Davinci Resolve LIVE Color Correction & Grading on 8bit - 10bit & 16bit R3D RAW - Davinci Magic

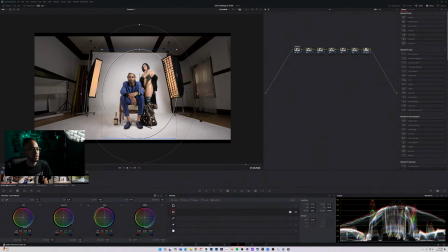I go into my primaries and I'll go ahead and actually drop the gamma. This is going to make it a lot smoother around. I'm going to go ahead and feather this out like crazy, just so that way it is a little smoother, and I'm just trying to get this really nice. I'm going to go ahead and smooth this out even more, crunch it in more,
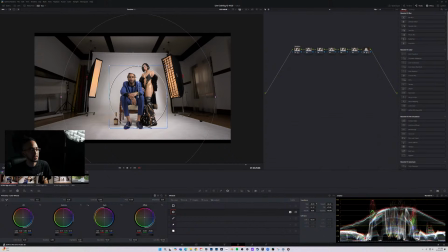and see how it's like drawing the attention away from the sides, and actually even helps bring in some more detail with the actual lights as well. Not too bad. Alright, so let's go ahead and take this here. My bad, I just gotta make sure it's nice.
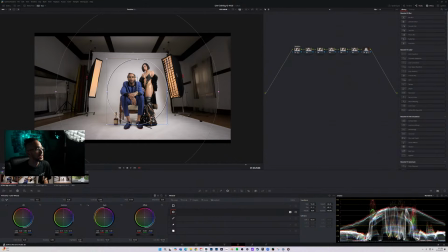Alright, just had to make sure my audio is working. Alright, so then I'm going to name this window. Alright, so what I want to do now is kind of like, if you look in the bottom of the ground, it kind of like is messy.
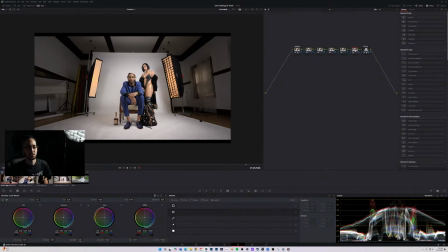So what we can try to do is come into here. I'm going to go ahead and go into like a node kind of later in the node tree. Then from here though, if we go into qualifications, we can go ahead and select it. Shift H as well.
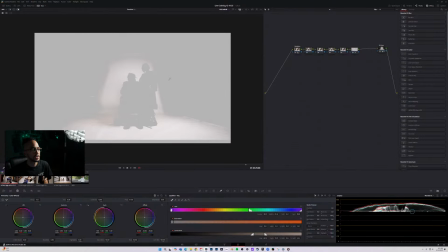This is going to kind of pull up what we're seeing, and then at that point we're kind of getting a good key as far as everything goes.
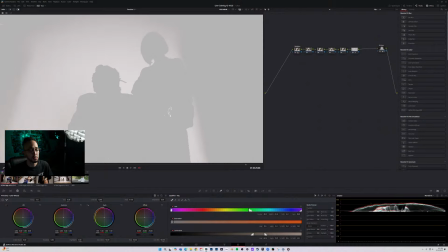We're getting some stuff on them, but that could actually be to our benefit. I'm going to increase the blur a little bit and increase the denoise. Maybe not denoise that much, because you can see it kind of coming onto her shoulder, just barely there.
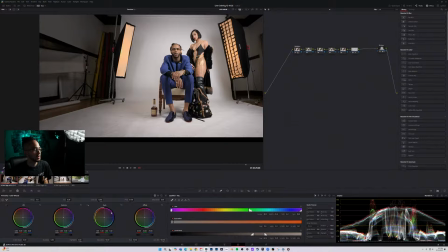Cool. And then from here though, we can go ahead and hit Shift H, and what we can do is we can decrease the saturation, which is going to obviously decrease saturation, but we're not getting the entire background.
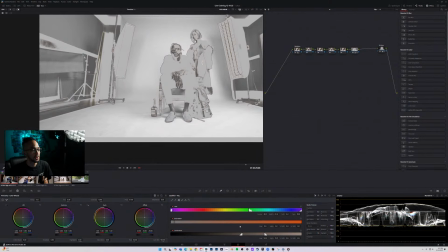So what I'm going to do is grab the plus and come into here, and we're getting some of them, so we're gonna go ahead and actually change the qualification, take out some of the darkness from it.
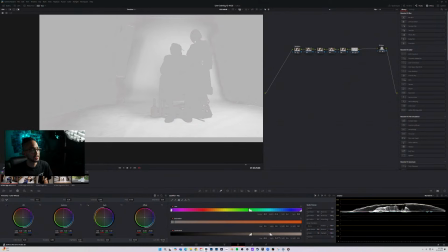And we're kind of getting somewhere, but not really. Let's go ahead and soften the shadows a bit, and just see if we can get a little bit of a feather like that.
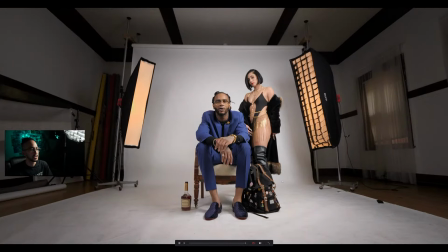Shift H, and then we kind of get all that color out. It looks like all that red's out of where we're looking at.
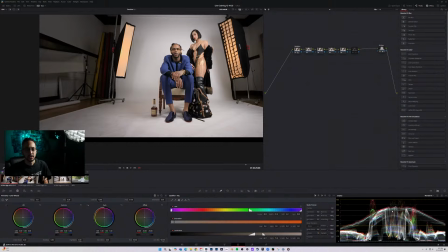And you can see this here as far as our histogram. You see how with this off, we see all this red up here. All the red, then we turn it on, boom, it kind of goes into a white state,
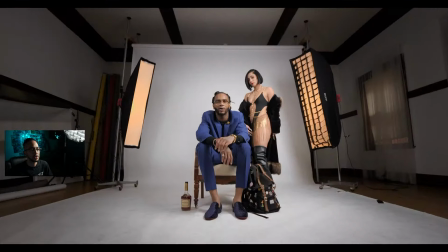and it kind of gets us a clean white here without being too destructive towards the image.
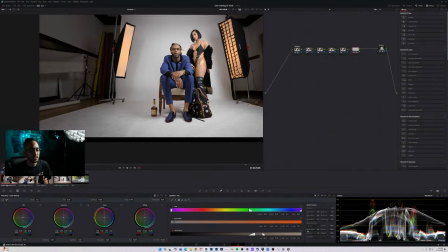And then of course, you know, if we need to, we can always increase like the denoise a bit, and we can also come in here and maybe even take some mid-tone detail out, which will actually, because like I mean the photography backdrop was a little bit crummy, so this will actually smooth out
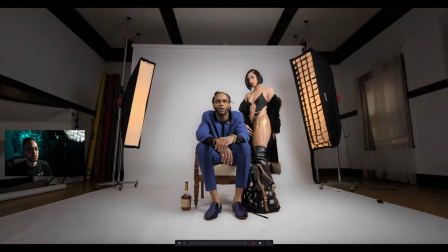around them and then also the ground a bit, so that way we can get a lot more out of this and make it look a lot cleaner,
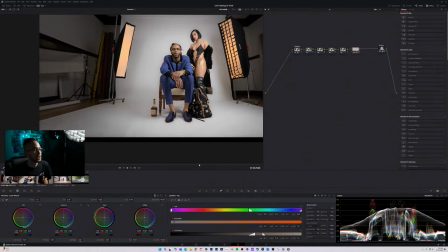all just within the color grading. Of course, you know, you have to go through and actually make sure it's not affecting the image.
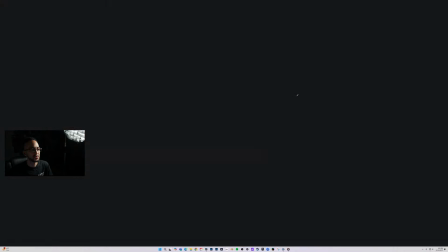You know, you're not seeing like any kind of like, you know, stuff or whatever. So we got like a pretty clean shot.
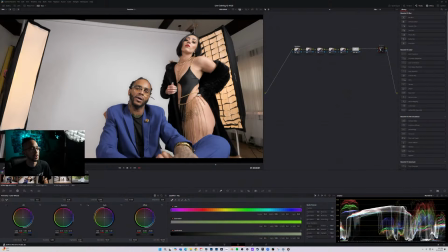That's not bad. And our actual mask and window helps for the most part throughout the entire video.
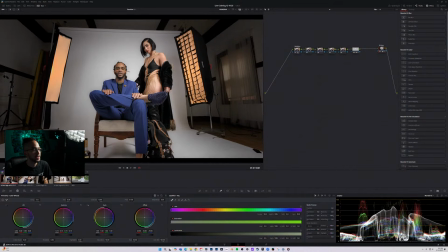What I can go ahead and do now, let's go back into a different section.
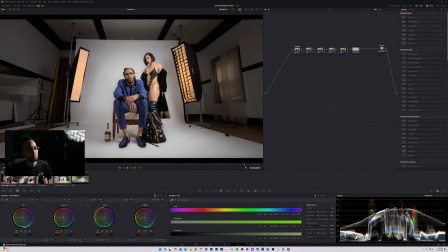I want to find, I should have marked where I was, but oh well. I mean, I guess that kind of works, right?
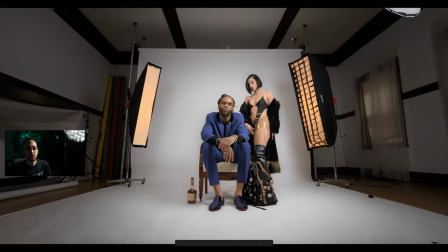Well, let's pull it out, do something like that. This is our grade so far, before and after, so we're just kind of working our way through different issues.
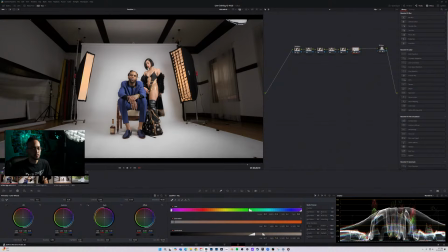What we can do here is I can hit Control P. Control P, I think. Nope. Alt P. There we go. Alt P. Alt P to add a parallel node. What this is going to do is actually work in conjunction with this node here to, like, you know, work with colors and different things.
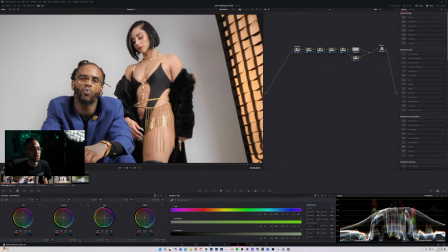Although I don't think it'll matter too much, because we're just going to go ahead and actually qualify the skin tones now.
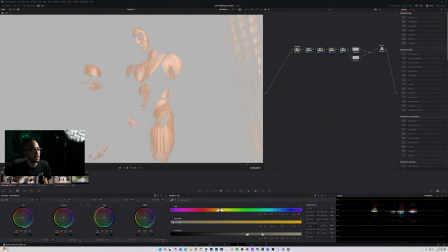That way we can go ahead and actually get something clean here. I'm going to go ahead and expand the width here. It's going to grab the lights. I don't mind it, honestly, because all I'm going to do is like change the actual hues of it, and if the skin tones and lights match, it kind of actually will make the video look pretty nice.
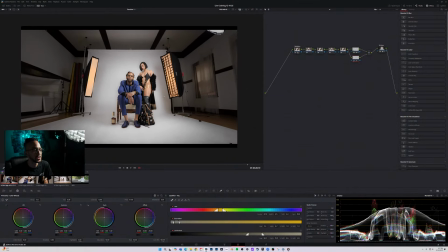But here we can actually change like saturation and stuff like that for the skin tones, or if we really want to,
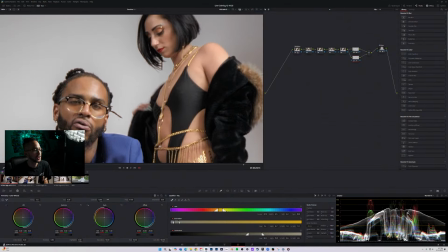we can actually come into here and actually decrease mid-tone detail a bit, maybe like minus 20, 25. And then from there, though, it's going to actually soften that skin on both of them. So that way we get like more of a smooth effect as far as like everything goes, and kind of gives it a nice look to it.
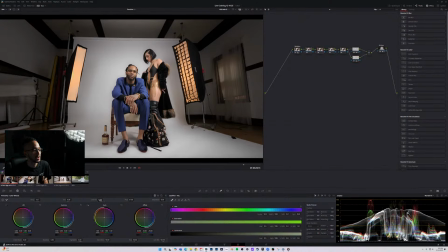Let's go ahead and go back real quick. I want to add some more contrast on these, the third node here.
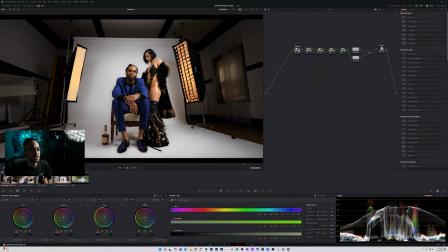And then if you look here, we are losing these highlights, so we can try to hop back into node 1. And this is already like trying to recover like nothing. Like I said, the information's kind of gone, so we kind of got to let it go. Like I said, this was shot on a Panasonic GH5 like 7 years ago by myself.
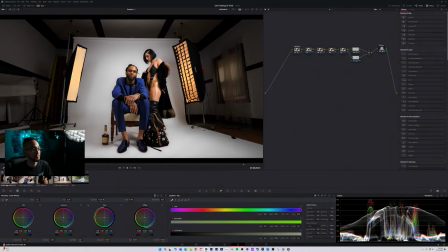And yeah, this is before I like knew about log, and I did not have Vlog at the time either.
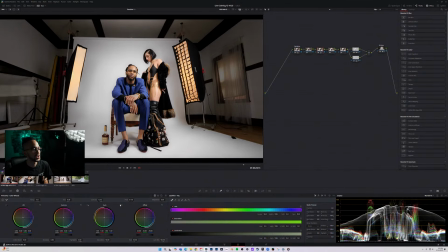Alright, so we're gonna go ahead and change this contrast real quick. We're gonna make this really punchy. I want to give a clean ass look to this, but without making it too crispy on the head. You know what I'm saying? You're looking at his forehead. I'm looking at her detail as well. And this kind of brings out a lot.
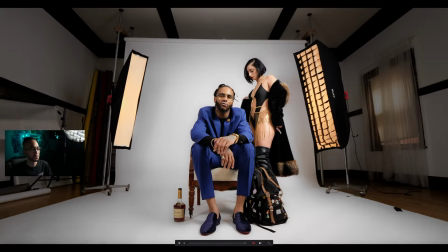It makes those blacks pretty black, and then also makes those whites pretty white without actually losing too much.
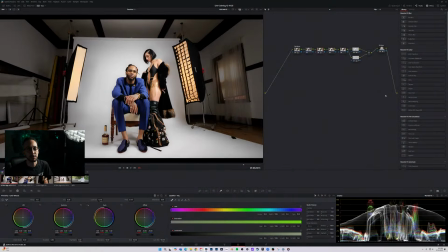But like I said, that light's kind of gone, but that's pretty clean. One thing I like to do as well, I mean, if you guys have ever watched like an actual like other live stream that I've done before, I love adding in glow. Glow to me is like, it's just so nice, you know. It helps the light do what the light does, you know.
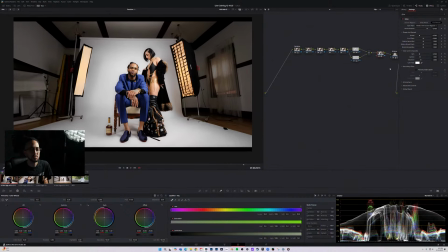Kind of removes that video aspect to it ish, but you know, I don't know.
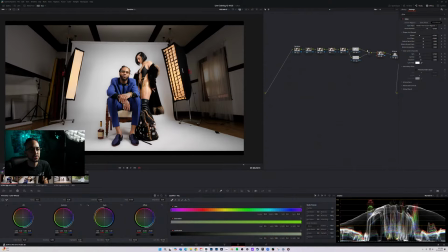So we're gonna go ahead and take this, drop the glow onto node 9 for this situation, and then from here though we can go ahead and hit advanced controls, go into composite type, and then go ahead and change that from add to soft light.
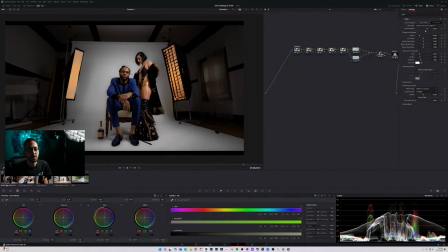It's gonna look a little crazy. You're gonna look at it like, whoa, what just happened to my image? I need this fixed like right now.
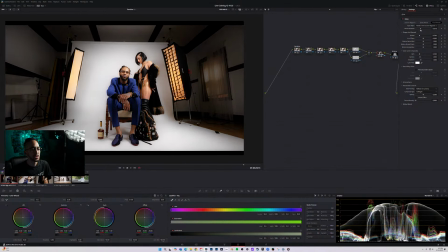We can change the shine threshold, pull this back a bit, until it looks a little bit right, and then from there though we can tweak some other things.
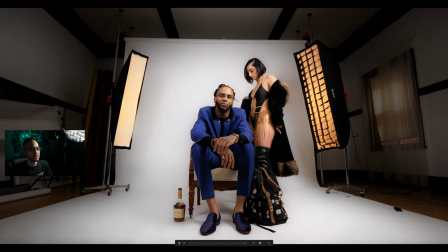What this is doing is kind of like making some blooms and like adding like additional contrast to where like it detects light.
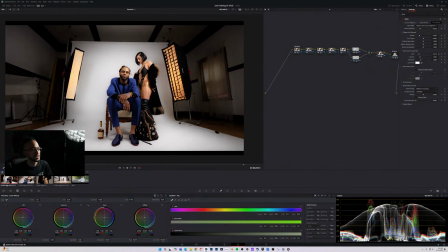So I'm not sure exactly how it works, but it's just so nice. We can pull down the gain a bit, just so that way those highlights aren't too crazy. Maybe push up the gamma, pull it back, maybe push it up. Just play with it. We can keep the saturation as well, because it looks kind of nice on it, as far as like that orange glow to the lights.
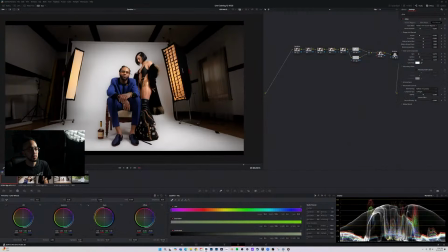And I'm overall pretty happy. So far, this is our grade. One thing we can do as well, like I said, in the original video, I changed the suit from blue to red.
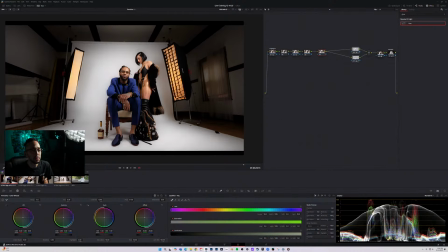Let's go ahead and see if we can do that right now. What we can do, I mean, we do have our qualifications on this one here, but I'm not sure if I want to do it here. But we're going to go ahead and try. We're going to go ahead and Alt-P one more time. If we go into our qualifications, we can go ahead and select our blues.
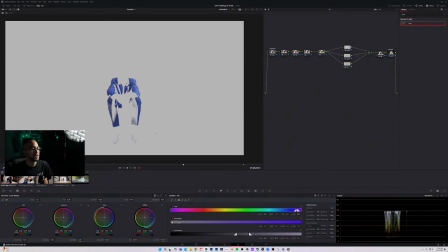Shift-H so that way we can go ahead and actually see what we're selecting, because otherwise, you know, we're just clicking on nothing. But now we can go ahead and go through. I click the plus icon and just add additional pixels to this so that way it knows what we're trying to select.
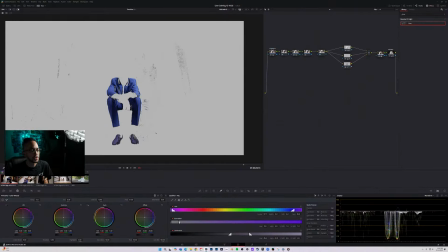And I'm just trying to get as much as I possibly can into this. I'm going to go ahead and expand this and pull this until I get it somewhere clean. Messing with my saturation, messing with my luminance right now, just so I can see what I can grab.
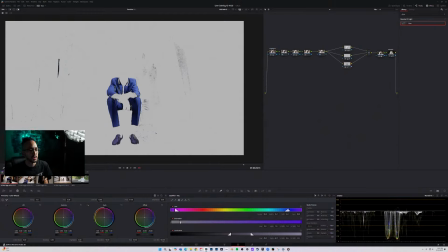I think that's pretty much all our blues here. Let's go ahead and just open this up some more, just in case. Nope. This one, nope. And like I said, it's kind of like just messing with some sliders a little bit, just so that way you can kind of see what is looking like some push-pull type situation.
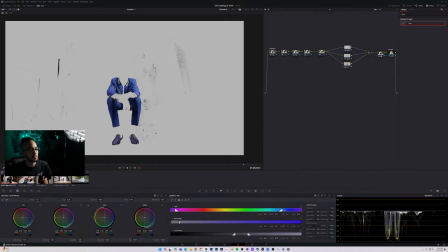But we don't need all that extra stuff on the side. Let's go ahead and see if we can find a different version of this where less of that stuff is in. Let's take this, let's decrease the width, take the center. Yeah, something like that's going to have to be it.